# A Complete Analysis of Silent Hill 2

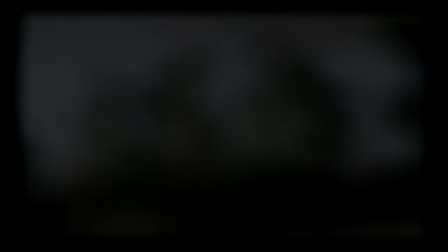In my restless dreams, I see that town. Silent Hill.
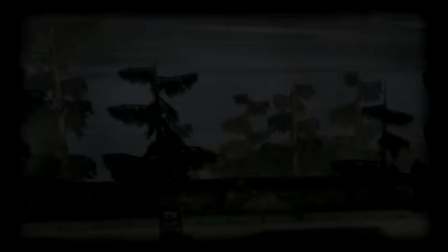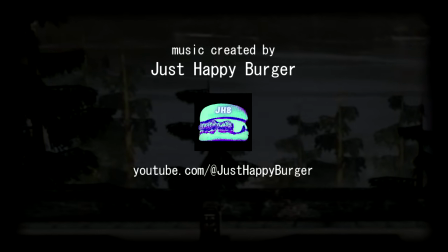The start screen fades to black. From those shadows, a figure appears, looking at his reflection in a dirty mirror.
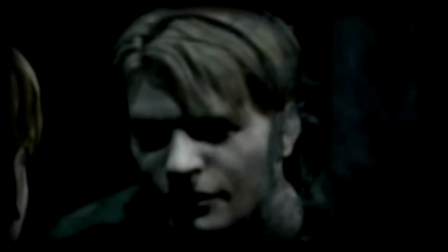It's dark. All we can see of his eyes are heavy shadows.
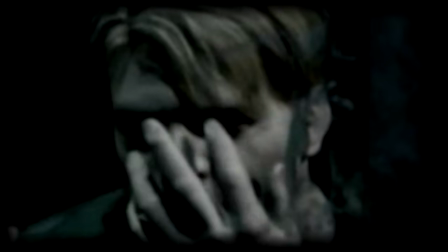As he stares into the glass, waving a hand in front of his face as if he's not sure he's really there.
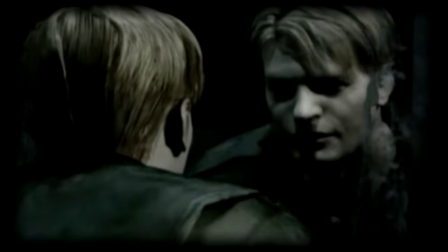This is the player's first sight upon beginning the game, Silent Hill 2.
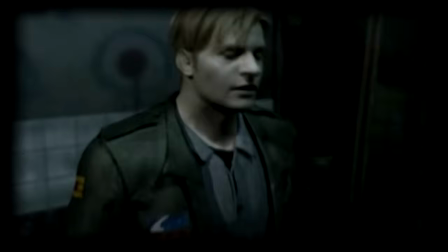Without knowing it, they have already fallen deep down the rabbit hole.
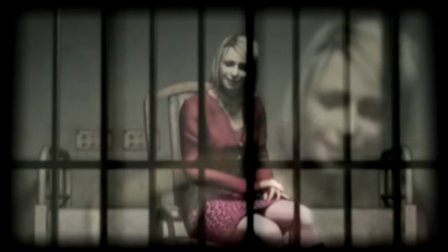Silent Hill 2 is a game about deception and illusion.
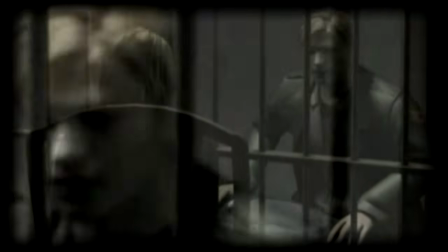The protagonist, James, is a man who very recently murdered his terminally ill wife,
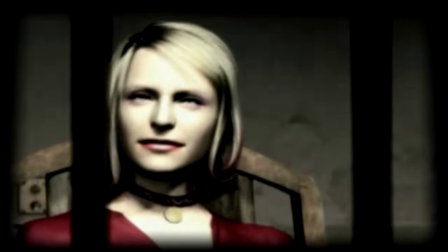and in a dissociative fit, drove to Silent Hill with her body stashed in his car.
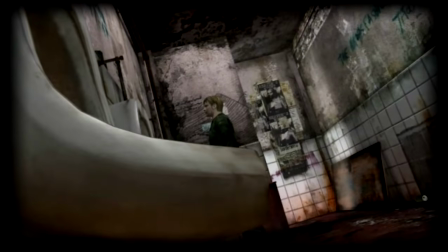It is just after those events that we find James standing in the bathroom,
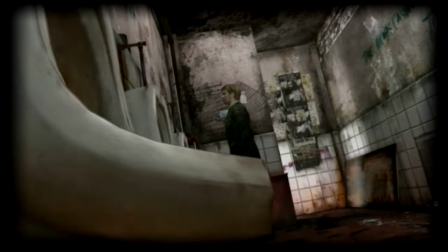and neither he nor the audience has any idea what he's done.
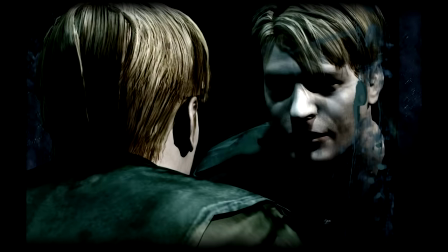But the game certainly does. The first image we see is James, his face reflected in the mirror.
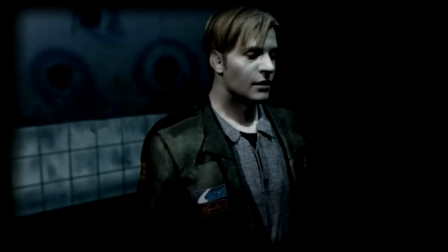Not his real face, but a flipped image of it, a distorted image, a lie.
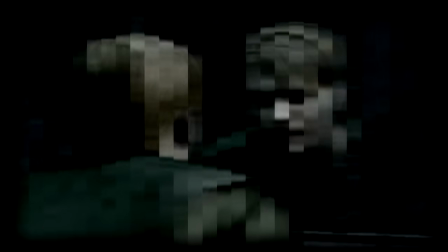The James we meet in the beginning of the game is not the real James, but the one he creates to escape reality.
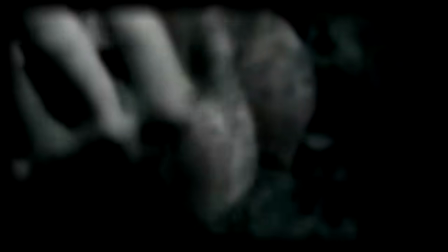And strangest of all is that gesture, waving a hand in front of his face. It's out of place and adds a surreal quality to the scene. James leans away from the mirror and we see him face to face.
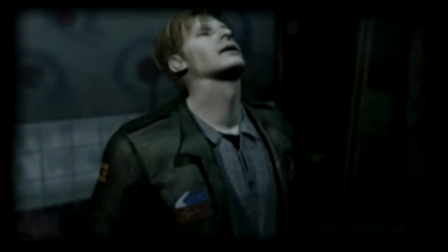He takes a deep breath, and then control shifts to the player. It's a strange short scene.
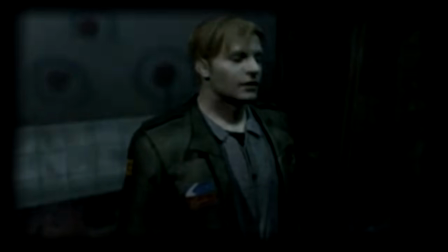Without the knowledge that comes from having played it before, the scene is mystifying.
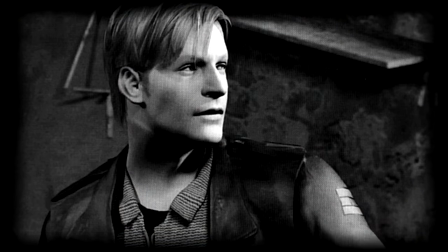Who is this man? What is he doing in this strange bathroom?
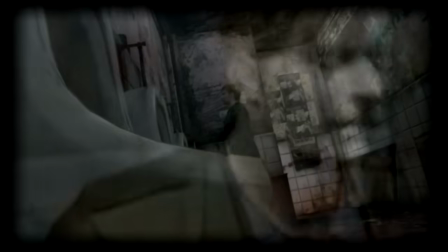Why does he seem to be psyching himself up for something, taking a deep, steadying breath, pausing in front of a mirror to collect himself?
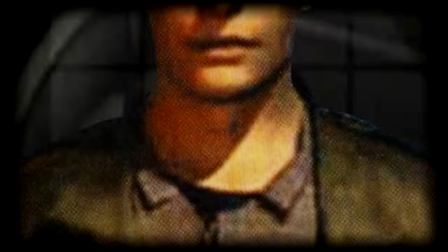Presumably, he is setting the scene in his mind. his subconscious is developing the
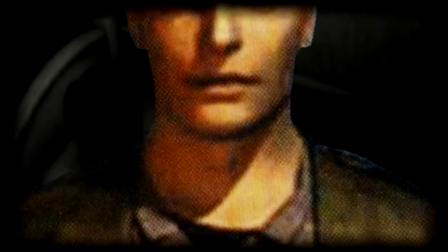falsehoods it will need to keep up the delusion that Mary died of illness three years ago,
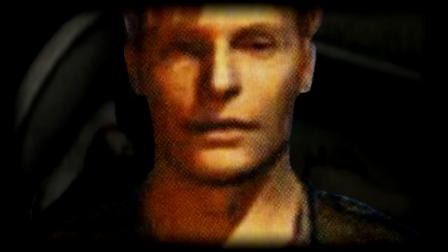and that James received a letter from her. The death in the past explains her absence without implicating James.
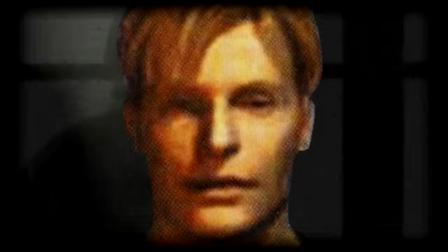The letter explains his sudden, inexplicable arrival in town, all without letting his conscious mind know there's a body in the car.
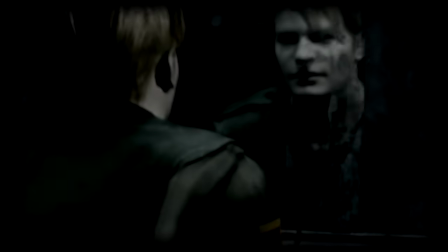Of course, new players don't know that.
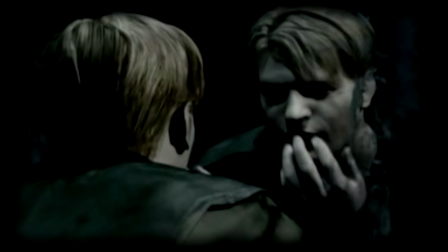They see a grimy, disgusting bathroom and a strange man taking a deep breath, preparing himself for something.
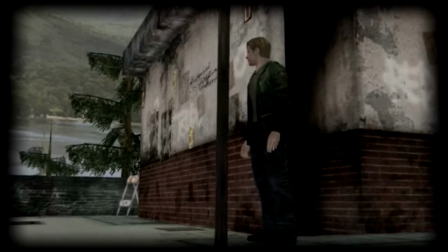Taking control, the player walks James out of the room and another scene begins. Why?
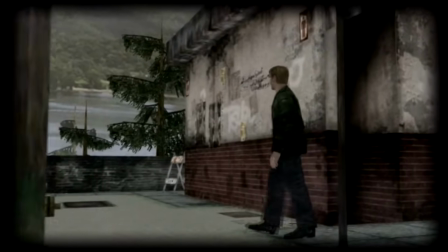Instead of having a long scene continue from the bathroom, why is this intro scene split?
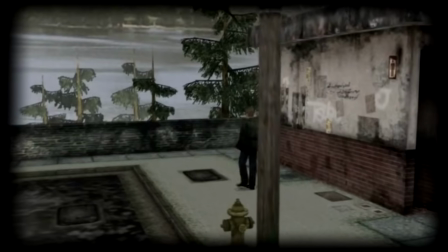For one, it makes the player take the initiative action. Things start in the bathroom, but nothing interesting is happening.
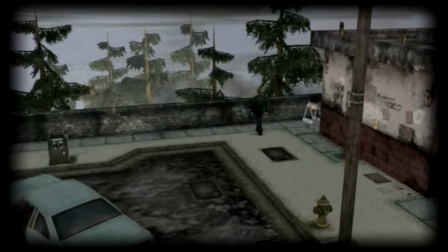It's once the player takes a step outside that the story starts. The player becomes the instigator.
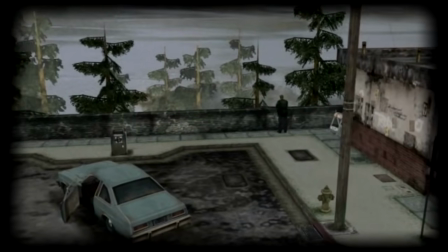It sets a sort of barrier between the two scenes, differentiating them.
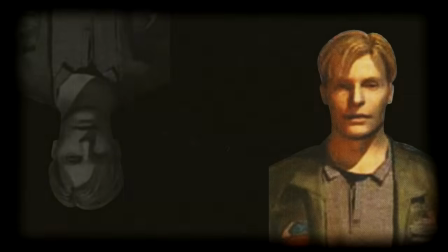We are about to see two different James Sunderlands, and we won't see the first one again for a while.
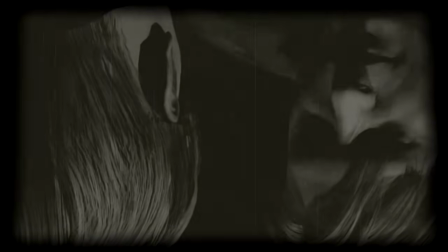In the bathroom, he is developing the lie, becoming the James we will know for the first half of the game.
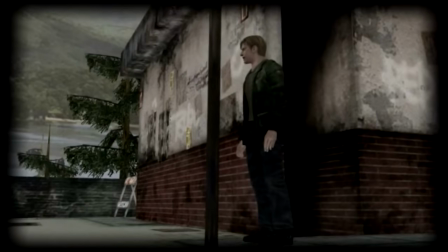Outside, overlooking Toluca Lake, we meet the protagonist who will take us into town.
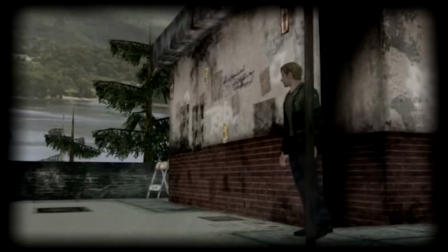It is a foggy, dismal looking place.
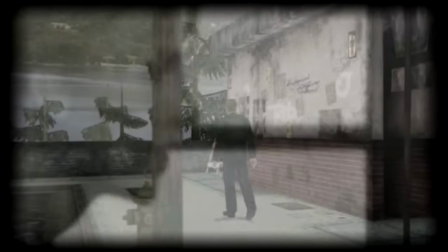A voiceover from an unknown woman begins, after which James explains the letter and the circumstances of his arrival.
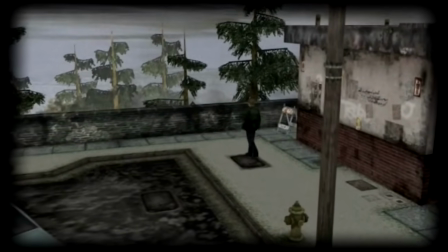It sounds grim and haunting to a new player, but it is even worse than they could imagine.